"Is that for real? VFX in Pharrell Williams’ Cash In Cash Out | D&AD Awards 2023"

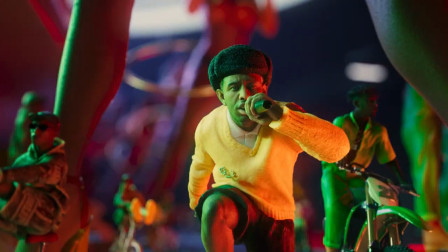1s
Each character is not exactly sculpted to perfection. The idea is they've been printed or they've been painted. If the imperfections are too regular, they kind of become a pattern. And when something becomes a pattern, it looks generated.
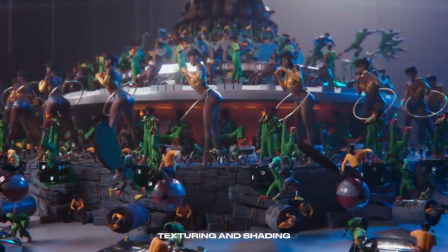12s
So trying to add all these kind of kinks in there and applying them subtly.
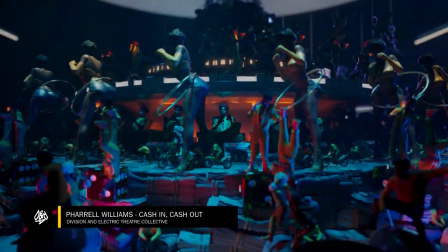I'm Jules de Chatelet and I'm an executive producer at Division. François Rousselet, director. My name is Ian Murray, and I'm the head of 2D at Electric Theatre Collective. I'm Greg McNeely, and I'm head of CG at Electric Theatre Collective. The track with a chorus that does like a loop, cash in, cash out, cash in, cash out.
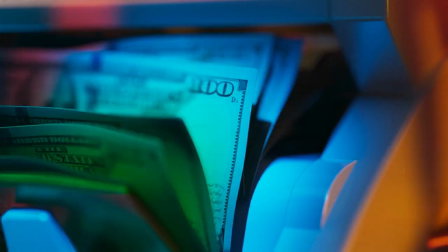41s
That's one thing that triggers the idea of playing with looping action. We were always looking for repetitiveness. At first, we were looking for in-camera solution, rigging a camera to a cash machine, cash in, cash out, you know, and it would go in and out. We were looking for tricks like that. And as we were writing, the pandemic got bigger and bigger. And we were like, maybe we need to find a solution that we don't need to be on set, actually. When we told the guys from the label and the artists that we wanted to pitch something in full post-production, they were like, ah, no, we really want to see a performance in camera. And with Francois, we were like, well, let's talk about it in 10 days. And then 10 days after, they called, and they were like, yeah, actually, that COVID thing is big. And you're the only one to offer a post-production solution. So then we really had to go into the details of each scene, each character, how is it laid out?
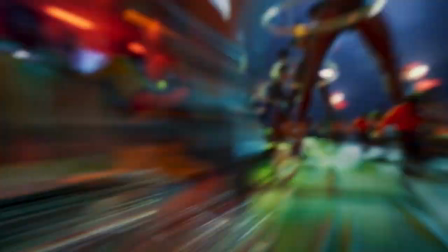88s
The zoetrope is like little looping action, characters or drawings, but on a bigger as well looping element, which is a carousel. The idea came in from Francois and Jules to make a 3D zoetrope. And we didn't know exactly how we were going to do it, but we thought it sounded amazing.
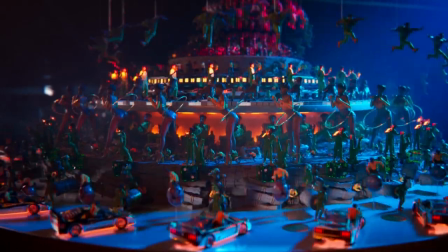105s
And so we immediately set to him with some tests to try to learn the rules of how a zoetrope works. We got a load of really cool references from Francois of looping actions and animated GIFs.
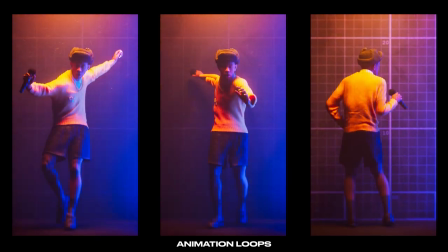117s
And we realized we had to create a set of two-second loops to be able to tell the story in a series of loops. We also knew that we really wanted from the beginning for this project to feel physical. We set a bunch of rules about how we were going to approach it. We were keen to actually blur the lines between, is it real or is it CG? We did get some references from the artists, and they were great for personality reference, but it didn't quite work for animation reference.
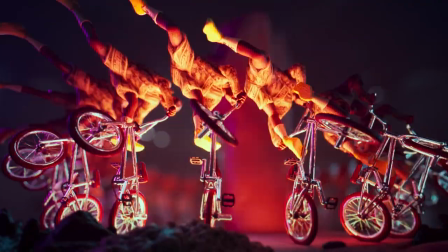143s
But we did set to the process of recreating each of these characters as a miniature. And this was a detailed sculpting process to try to create a stylized
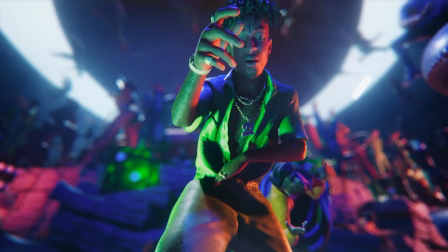151s
version of the characters that looked enough like them to believe that it was them,
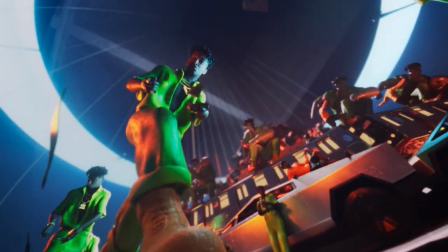156s
but not too much that it started to feel a bit awkward and uncanny. It's not exactly sculpted to perfection.
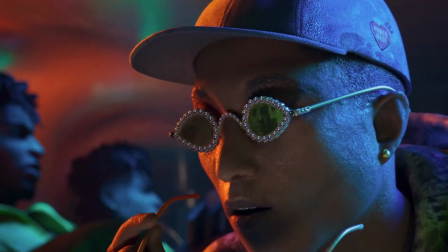162s
The idea is they've been printed or they've been painted. If the imperfections are too regular, they kind of become a pattern.
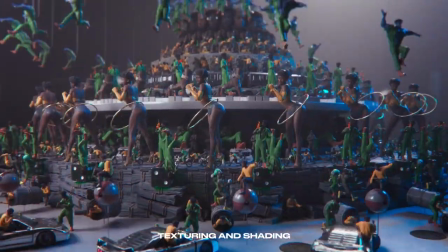168s
And when something becomes a pattern, it looks generated. So it's trying to add all these kind of kinks in there and applying them subtly so that you don't see them across all shots.
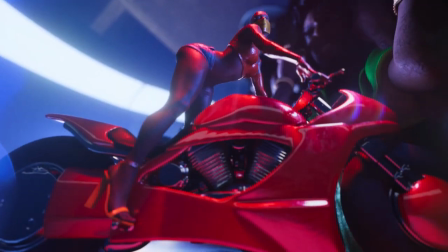175s
You don't see them looping in the same shot. It could be like a flicker in a light source. It just kind of comes a little bit lower.
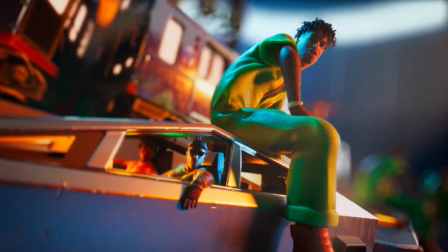181s
It could be a little flare hitting a shiny surface. We also added things like fingerprints and marks and scratches.
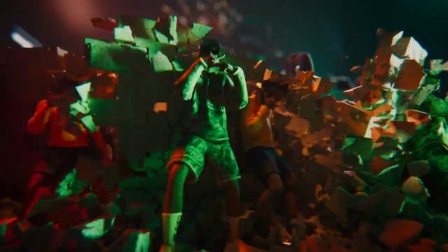186s
That was the kind of trick of trying to break things, make things feel less CG, more real. The artist had a few inputs.
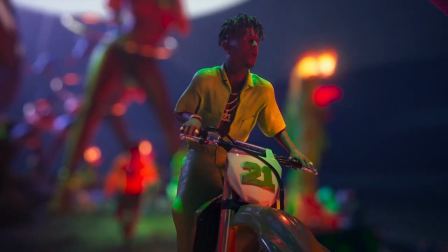192s
21 Savage told us in no uncertain terms that he would not be riding on a BMX bike. So we had to start changing the scene around and then actually diving a little deeper into it.
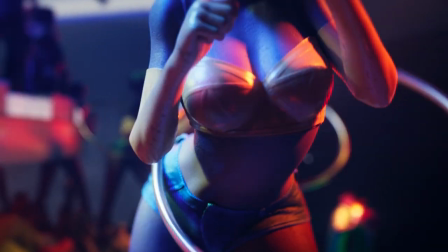200s
It turns out he was very happy to be on a motorized dirt bike. Tyler, the creator, was keen to have his head on the body of a female dancer.
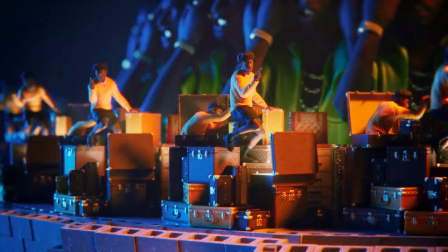207s
And also he wanted to make sure he had his Louis Vuitton suitcases. He wanted a beach element.
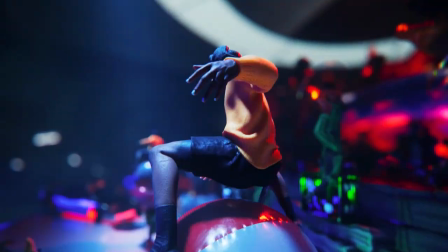213s
That's why he's bouncing on a beach ball. They were participating in the creative process. Traditionally, you would storyboard and then plan the shots.
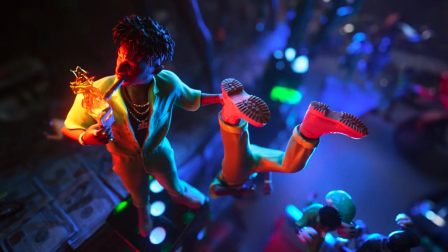224s
But for this project, where everything is literally in the background of every other scene, it was impossible for us to storyboard it.
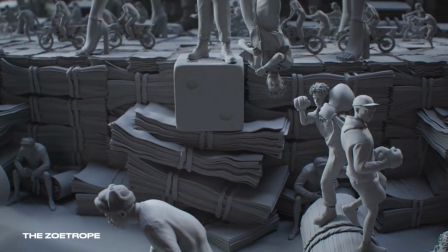230s
So we built a prototype version of it, and we could fly our CG animated cameras around, and we created a series of over-length brushes, which we supplied to Francois and the editor, which they used to then build the story. You can't just have an object spinning for three minutes. It's insanely boring.